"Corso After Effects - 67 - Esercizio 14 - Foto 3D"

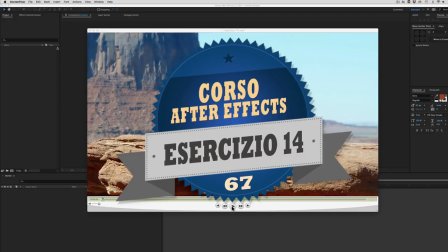Ciao a tutti! Nell'esercizio di oggi lavoreremo con le fotografie.
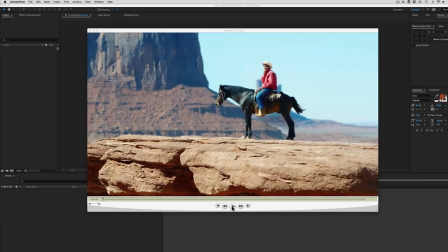Le scomporremo distribuendo i loro livelli nello spazio 3D e poi le inquadreremo con una camera in movimento, in modo da ottenere appunto un effetto tridimensionale. Bene, vediamo quello che dovremo realizzare.
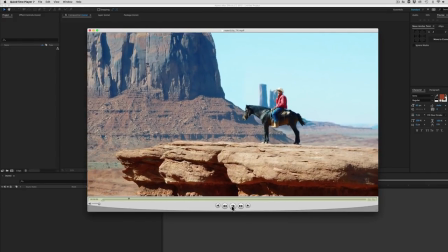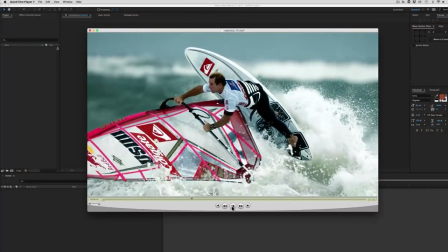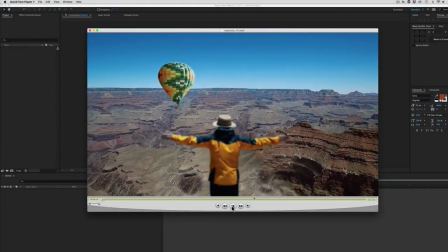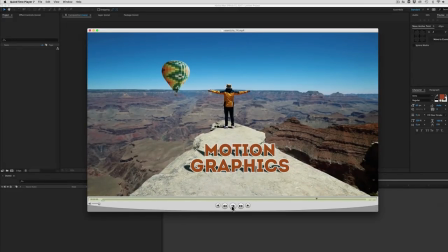Benissimo! Come avete visto,
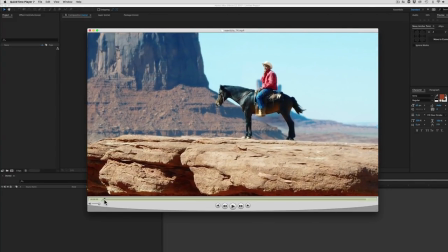l'animazione della camera sui vari livelli distribuiti nello spazio 3D dà l'idea appunto di uno spazio tridimensionale.
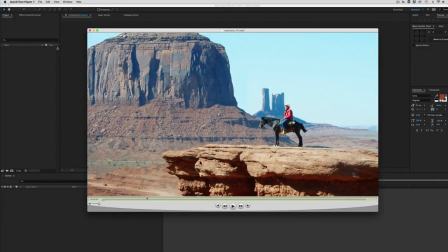Come vedete in questa foto il soggetto in primo piano sulla roccia sembra più vicino a noi rispetto agli altri livelli sullo sfondo e la stessa cosa succede anche nelle altre fotografie.
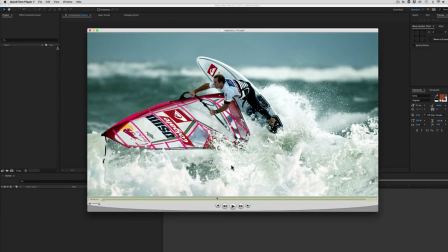In questo caso il windsurf è separato dalle onde in primo piano e dal mare sullo sfondo
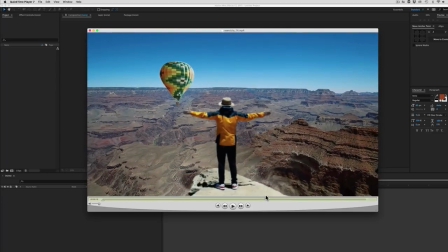e nel terzo caso Il personaggio sulla roccia è separato dallo sfondo
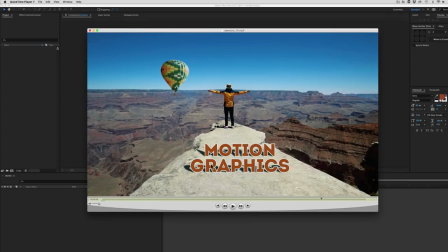e in più in questa ultima fotografia inseriremo anche un testo e il suo inglobamento lo renderemo più realistico grazie alla proiezione della sua ombra sulla parte della fotografia, come si vede bene qui. Benissimo, incominciamo subito.
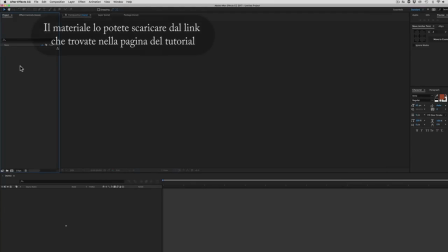Innanzitutto importiamo correttamente le fotografie, quindi doppio clic nella finestra di progetto.
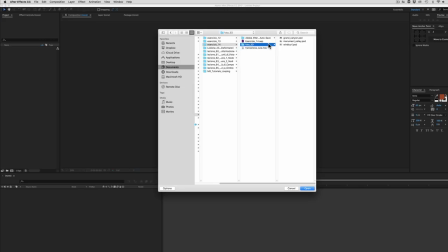navighiamo fino alla cartella foto 3D selezioniamo le tre fotografie apriamo le opzioni di importazione e le importiamo sotto forma di composizione in modo che i
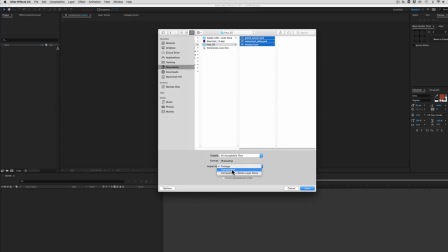livelli interni alle fotografie rimangano separati e in questo caso useremo la seconda opzione questa
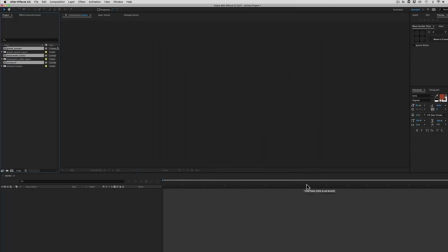composition benissimo importiamo e oltre alle tre foto importiamo anche un effetto luce che useremo come transizione per passare da una foto all'altra quindi doppio clic di nuovo e importiamo anche
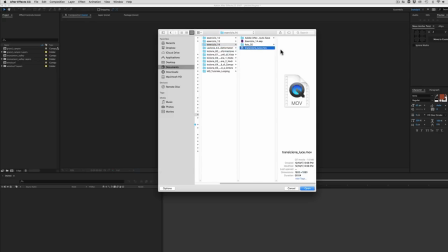questo breve filmato transizione luce quindi lo selezioniamo e lo importiamo benissimo,
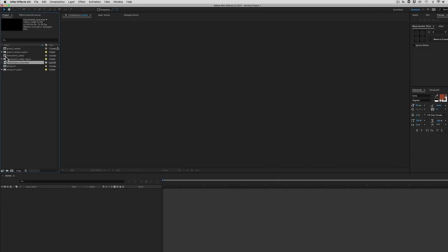incominciamo dalla prima foto che è Monument Valley quindi doppio clic sulla composizione
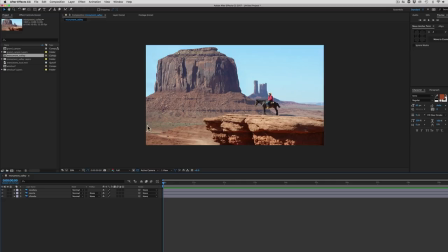Monument Valley e prima di cominciare sinceriamoci che sia della durata giusta e in questo caso la durata voglio che sia di 8 secondi.
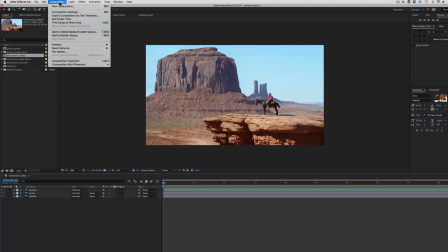Quindi per impostarla andiamo in Composition, Composition Settings e qui in Duration,
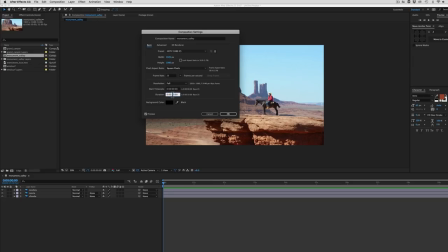se c'è bisogno, correggete in 8 secondi e poi diamo l'OK.
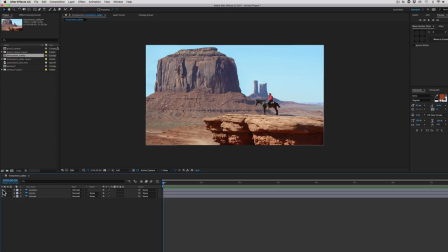Bene, prima di cominciare vediamo come è scomposta questa fotografia e per farlo spegniamo
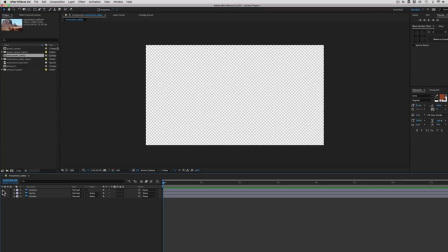i tre livelli disattivando i tre occhiolini qui a sinistra e riaccendiamoli uno alla volta.
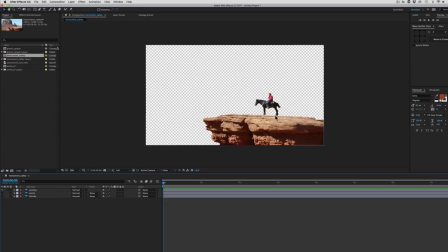Il livello cowboy contiene la porzione della foto con la roccia e il cowboy a cavallo sopra.
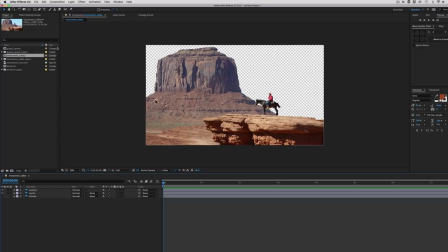Il secondo livello roccia contiene soltanto questa grande roccia in secondo piano e il livello sfondo contiene tutto il resto, il cielo e le rocce in lontananza. Benissimo. Ora per poter distribuire questi tre livelli a varie distanze nello spazio dobbiamo accendere il loro
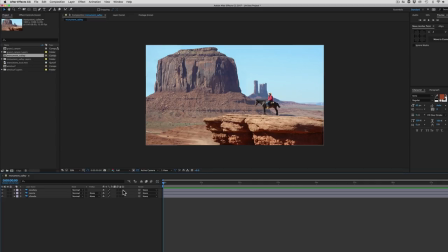pulsante del 3D che è questo qui rappresentato dal cubetto. quindi accendiamoli subito. E prima ancora di distribuirli aggiungiamo anche la camera che l'inquadra, quindi andiamo in Layer,
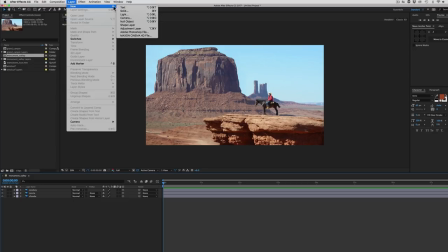New Camera.